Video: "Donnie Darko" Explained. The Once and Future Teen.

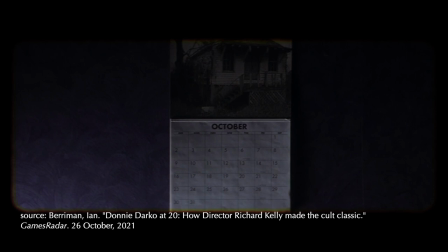1727s
He may have been exaggerating, but the seemingly arbitrary time limit that Frank gives,
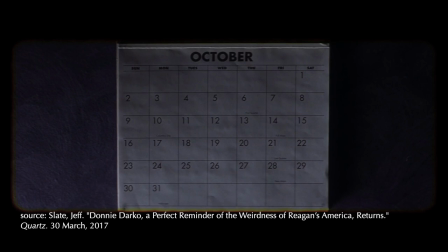1732s
28 days, that's how long it took Kelly to write the screenplay and Kelly has acknowledged that he used that length of time for that reason.
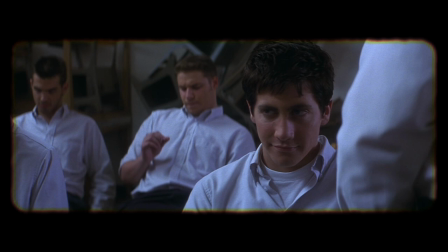1739s
If Donnie Darko is not Richard Kelly is there a character who does represent Kelly? Yes.
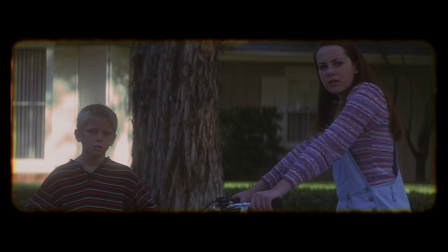1745s
David. Who? David. This kid. If anyone asks who I am in this movie I wasn't Donnie Darko.
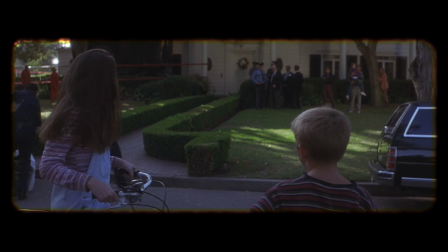1754s
I was this kid. This was me. David is the young version of Richard Kelly who first imagines becoming Donnie Darko.
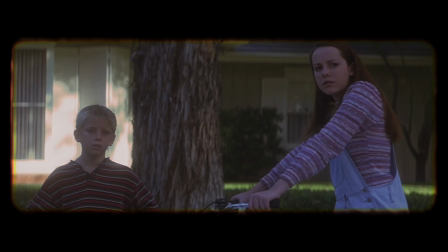1760s
This kid is not dark, literally and figuratively. He's sweet, guileless, and pale with blonde hair. The two sides of the street represent two paths for Kelly. He can be Donnie, or he can be David. You might be thinking, now wait a minute, Hammer. This kid has three lines. A director's self-insert wouldn't be such a minor character. Well, the film is called Donnie Darko, not David Lighto.
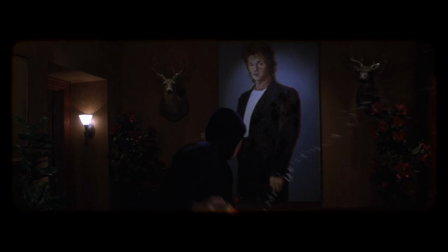1780s
The movie isn't about David, just as it's not autobiographical. The movie is an exciting story about the monster Kelly did not become.
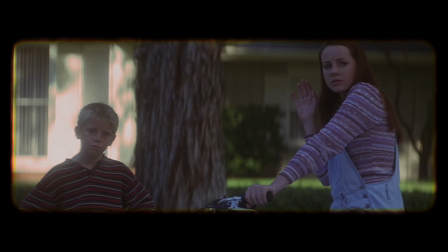1787s
Would you pay to see a movie about the nice kid that Kelly did become? The very last shot is David showing empathy, a kind of impotent empathy, a sign that he is conformist, not transgressive. This is the final shot of the film. Is the neighbor kid David waving hello to Rose Darko, or is Richard Kelly waving goodbye to Donnie Darko?
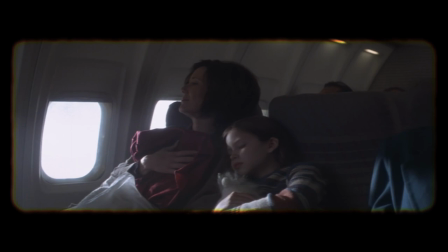1807s
And why did Kelly choose to not be Donnie Darko? Because of morality? Because of principles?
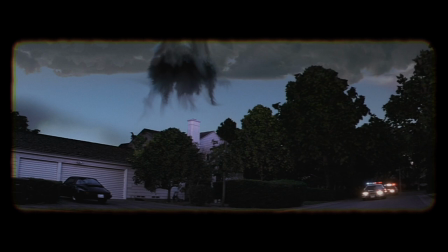1813s
Because he loves his family? Well, yeah, but let's be realistic. Just before the tangent universe is annihilated, the cops show up. We don't know if they figured out that Donnie vandalized the school, burned down Cunningham's house,
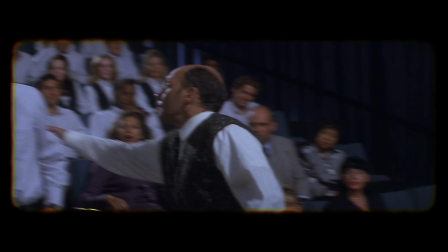1825s
killed Frank or some combination, but this is the reason why most people are orderly. Richard Kelly didn't want to be punished.
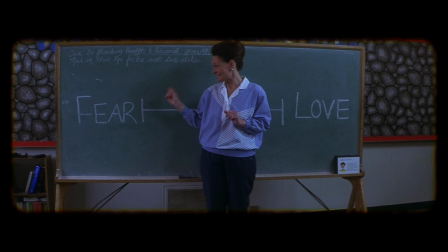1831s
But is that it? Are there only two choices, just like Mrs. Farmer claims? Kelly can be a meek conformist or a violent psychopath?
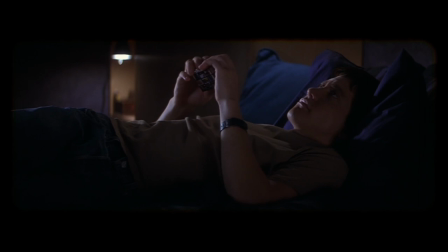1838s
Kind of, yeah. There's something in between, someone who rebels in a constructive way, who works within the system, this is essentially impossible.
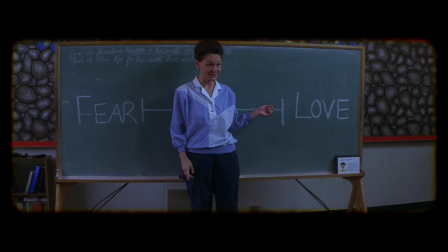1847s
Generation X was not raised with these skills. We couldn't find a third way if we wanted to. Parents, school, and society conditioned us to think that we could be good or bad. One of the most important recurring themes of Donnie Darko is the phenomenon of adults trying to control kids by creating a false dichotomy.
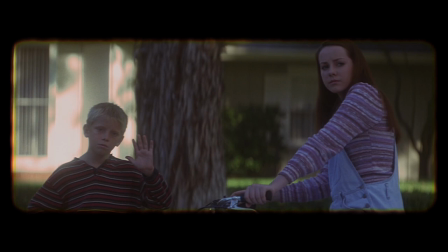1862s
The ultimate manifestation of the false dichotomy is Kelly's belief that he can be meek David or violent Donnie, but not anything in between.
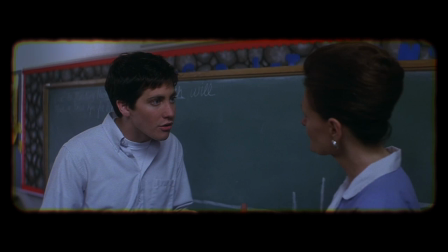1869s You can't just just lump everything into these two categories and then just deny everything else.
This happens to Donnie, and it happened to Richard Kelly.
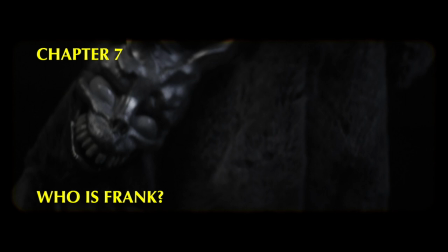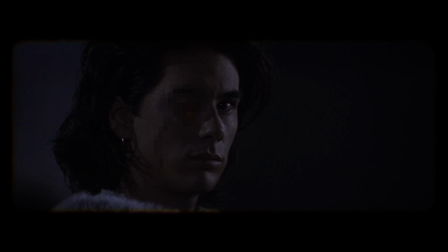1882s
Having established that Frank is Elizabeth's boyfriend, that he's a reverse ghost and that he's an artist, there is still so much to explain.
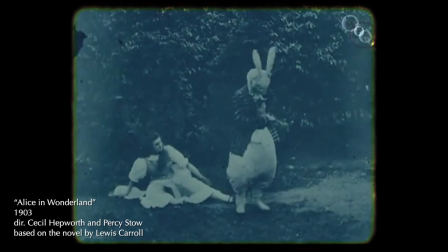1890s
Why the rabbit mask? A reference to Alice in Wonderland? A reference to Watership Down?
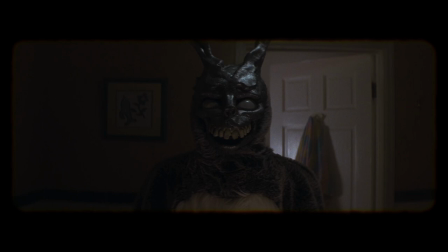1895s
Or is it just a creepy-looking mask? I'd bet money that it's just a creepy-looking mask.
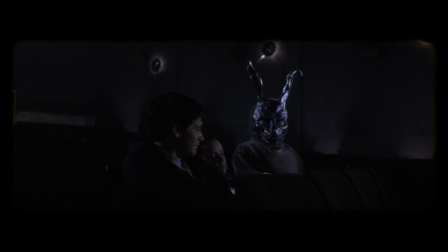1901s
The face has just enough signifiers of rabbitness that our brain sort of goes to the index card rabbit.
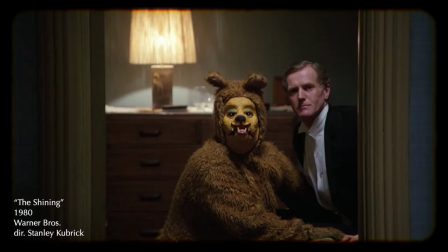1906s
However, it's so unlike a rabbit that our brain kind of breaks. Kubrick did the same thing in The Shining with a bear-like mask.
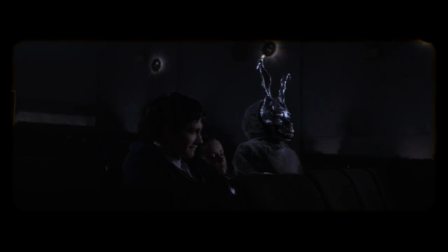1912s
It's one of the most disturbing images in cinema. Replace bear with rabbit and you have Frank.
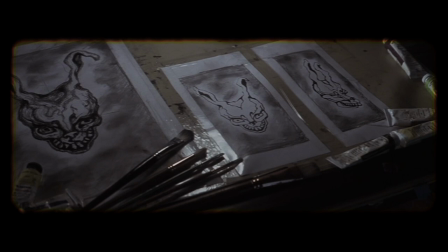1917s
Frank is linked to Donnie in a very important way. Donnie considers becoming an artist and Frank is becoming an artist.
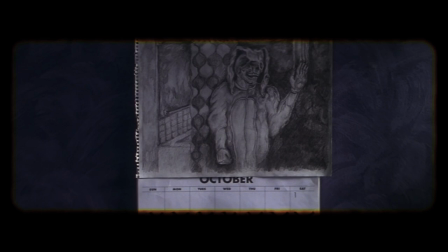1923s
We don't know if he's in art school or if he's teaching himself, but look at all of his drawings and compare them to the drawings made by Donnie.
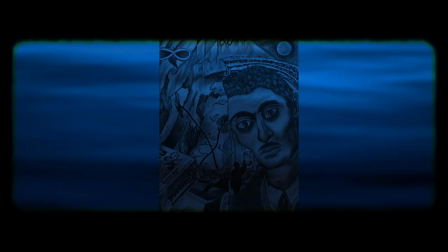1930s
They look similar, as if they were made by the same person. Out of universe, they were made by the exact same person, Richard Kelly.
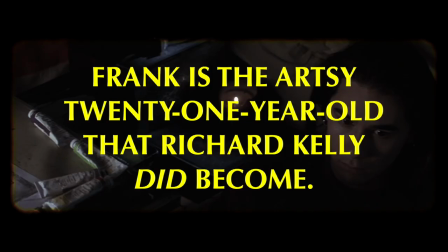1937s
Just as Donnie is a dark 16-year-old that Richard Kelly did not become, Frank is the artsy 21-year-old that Richard Kelly did become.
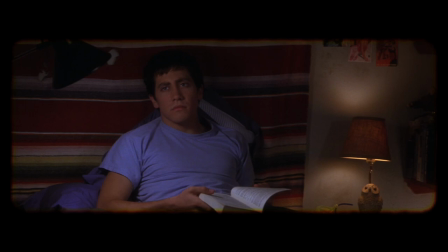1945s
If David is Kelly before he did not become Donnie Darko, Frank is Kelly after he did not become Donnie Darko.
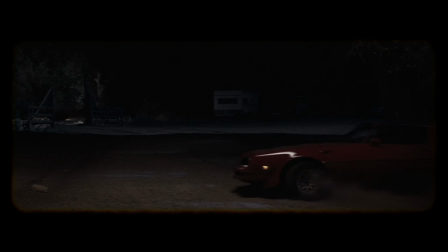1951s
Donnie says that he stopped vandalizing houses in the 6th grade, when he would be 11, and that because of his criminal record, he cannot drive until he was 21.
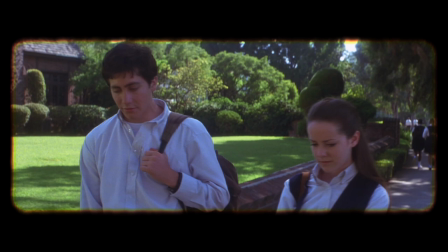1960s I stopped ruling houses in the sixth grade. I was in jail once. I accidentally burned down this house.
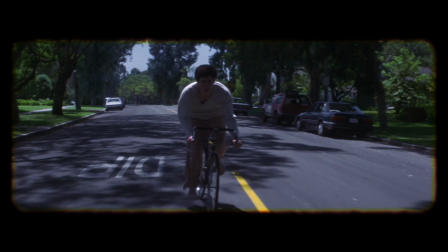1966s Can't drive until I'm 21.
This means there is continuity between David and Frank, who is often driving his Trans Am at age 21.
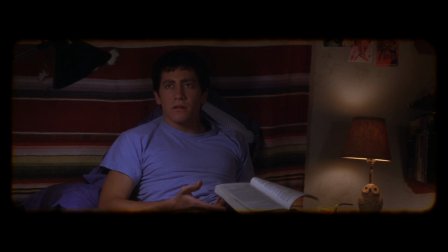1973s
Now we can understand why Frank seems to be on the fringes of the story.